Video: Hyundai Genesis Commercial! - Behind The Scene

The first day of filming on Sonoma was to basically to really film the cars in a real environment.
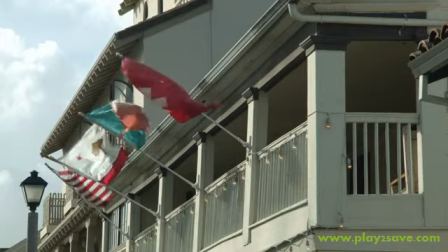[0:39]
So Sonoma, the town, is a great quiet place where most people know it for its wine. So you have, you know, vineyards all over and it's a beautiful scenery and also has the Sonoma Raceway.
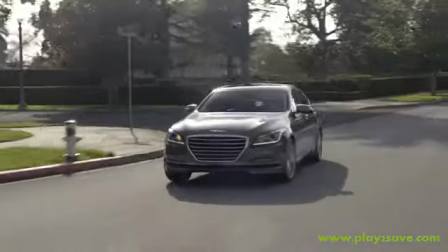[0:50]
We shot in locations that really gave us a flavor of the area and also really showed the car off.
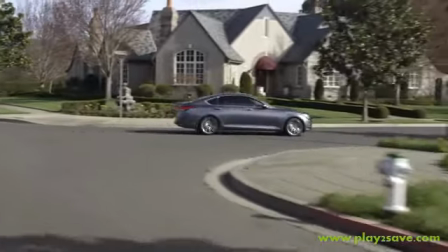[0:56]
We're going to be trying to capture the car in a very lean profile toward this segment.
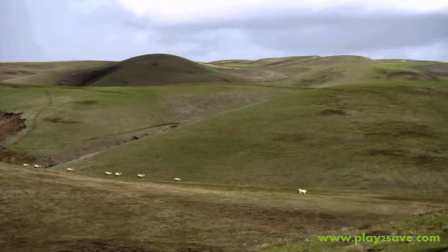[1:02]
There's some nice green rolling hills that are rolling all the way through 116, and it should be quite beautiful back here. When you're shooting,
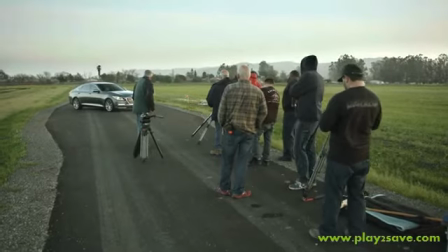[1:13]
the day starts to go by really quick, and you're trying to get the final shots, and we wanted to shoot the interiors and some exterior beauties on the first day. Shooting car interiors is always kind of a struggle. We have this large camera. How are we going to get the camera into the car?
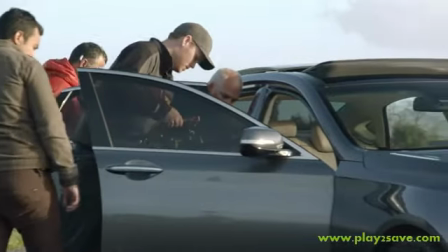[1:28]
We're racing light at this point in time. Usually with interiors, you want to make the light as soft and as even as possible.
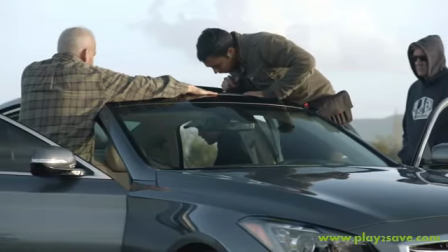[1:35]
And to do that, you have to utilize your grip and lighting team. We've got about 10 minutes of light going on right now.
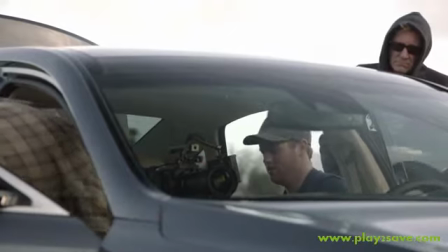[1:42]
And we are trying our best to get all the interiors done right now. We're kind of racing with the clouds. And hopefully the sun's going to break in about another three minutes. and that'll give us the enough light to shoot the close-ups of the interior sun
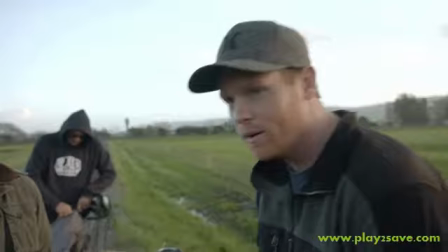[1:55]
is just about to drop below the horizon we're getting set up but it's a mad scramble here we're just trying to push through and trying to
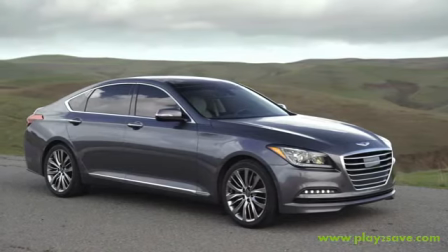[2:03]
get through before we lose light and hopefully uh we do it all right everybody thank you very much that's a wrap so
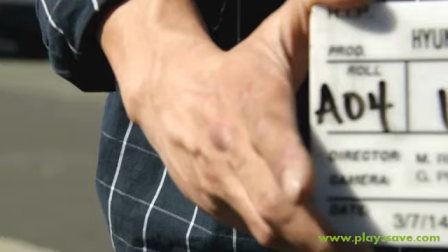[2:11]
on our second day we were actually at sonoma raceway and that was the big production day we spend you know a month a month and a half preparing for this shoot
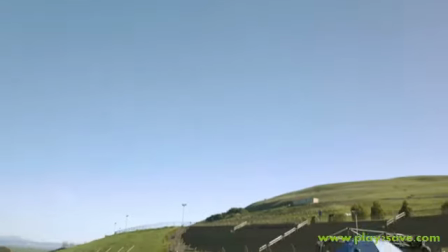[2:20]
and all of a sudden on shoot days we have 50 people on location ready to shoot. So not only do we have a camera unit which was a camera car,
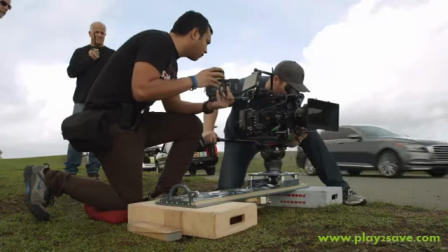[2:29]
we also had B unit which was setting up at different vistas and we had a behind-the-scenes
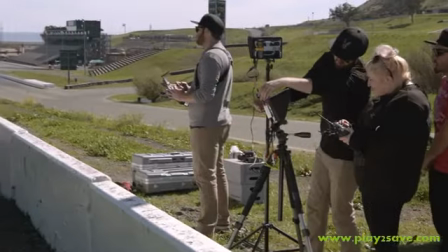[2:35]
crew which was also filming both those crews and you also had the aerial unit which we had a drone that was flying over the scenes getting some really cool shots from above cinema
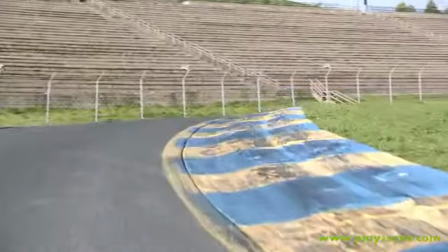[2:47]
raceway is a very interesting track it's a fast
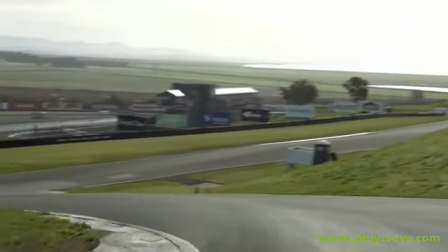[2:52]
raceway lots of ups and downs a lot of curved section which makes it very visually
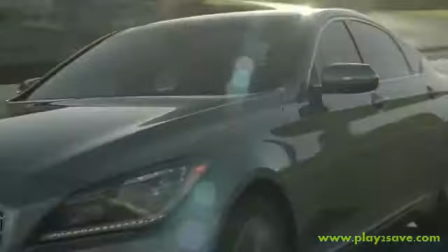[2:57]
interesting when we're shooting running footage on the track it's essential having a vehicle like the ultimate arm
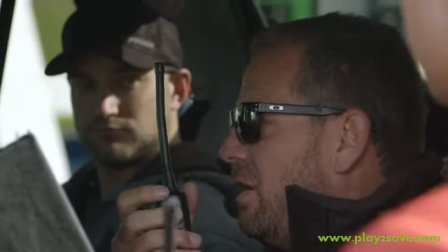[3:03]
it's essentially a five-man setup including the director inside and you can create these
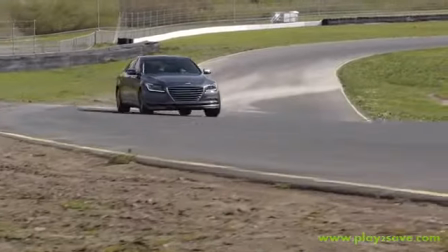[3:09]
dynamic visuals of the vehicle peering and peaking and diving down around these little dips and valleys.
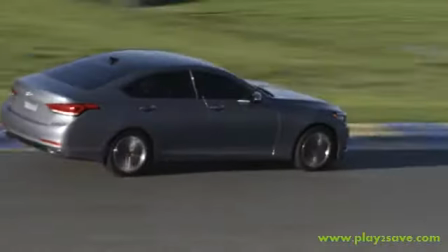[3:16]
And so as we're moving we are trying to create energy so we are driving at speeds. The dance between the camera car and the picture car is very very important. The real danger of the vehicle is that we have the camera on a crane and
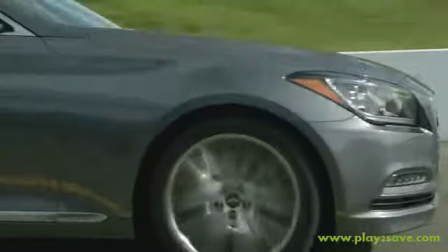[3:32]
that crane is actually swooping all around the vehicle at speed.
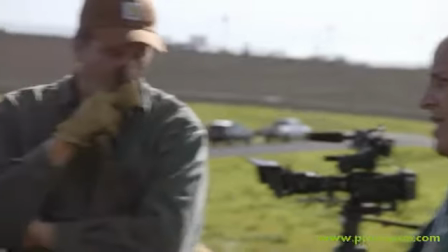[3:37]
Everything is planned out and thought about and there's a great deal of communication
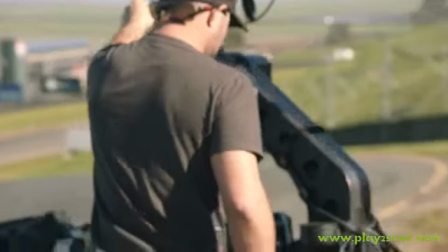[3:42]
with the ultimate arm we're sitting with about two million dollars worth of product on there something quickly can go wrong on a turn when we're actually
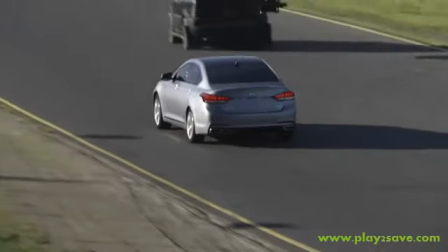[3:51]
swooping the camera around that's where the dangers really start to happen so in
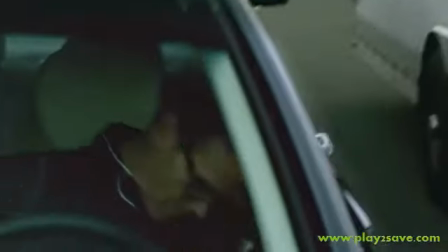[3:55]
order to get the precise movements and they had randy popes come in why we like randy is that he knows how to react with the camera car so one of the cool things about this ad was the the fact that they were gonna make it snow on the track. So they wanted to show off how well the car handles over different types of elements.
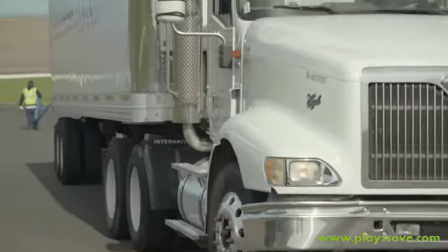[4:13]
We hired a company out of San Francisco to bring in two 18 wheelers filled with ice.
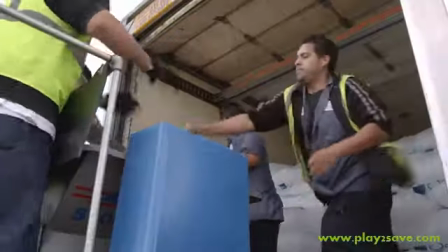[4:18]
Rolled those trucks onto the raceway and then they basically threw it into a snowblower and just piled massive amounts of snow onto the racetrack. And we had marked off a certain area.
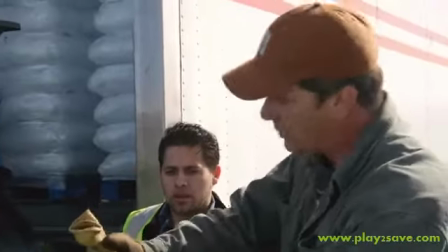[4:29]
And so when the snow guys got there, they were a little bit overwhelmed about how much space we had to cover.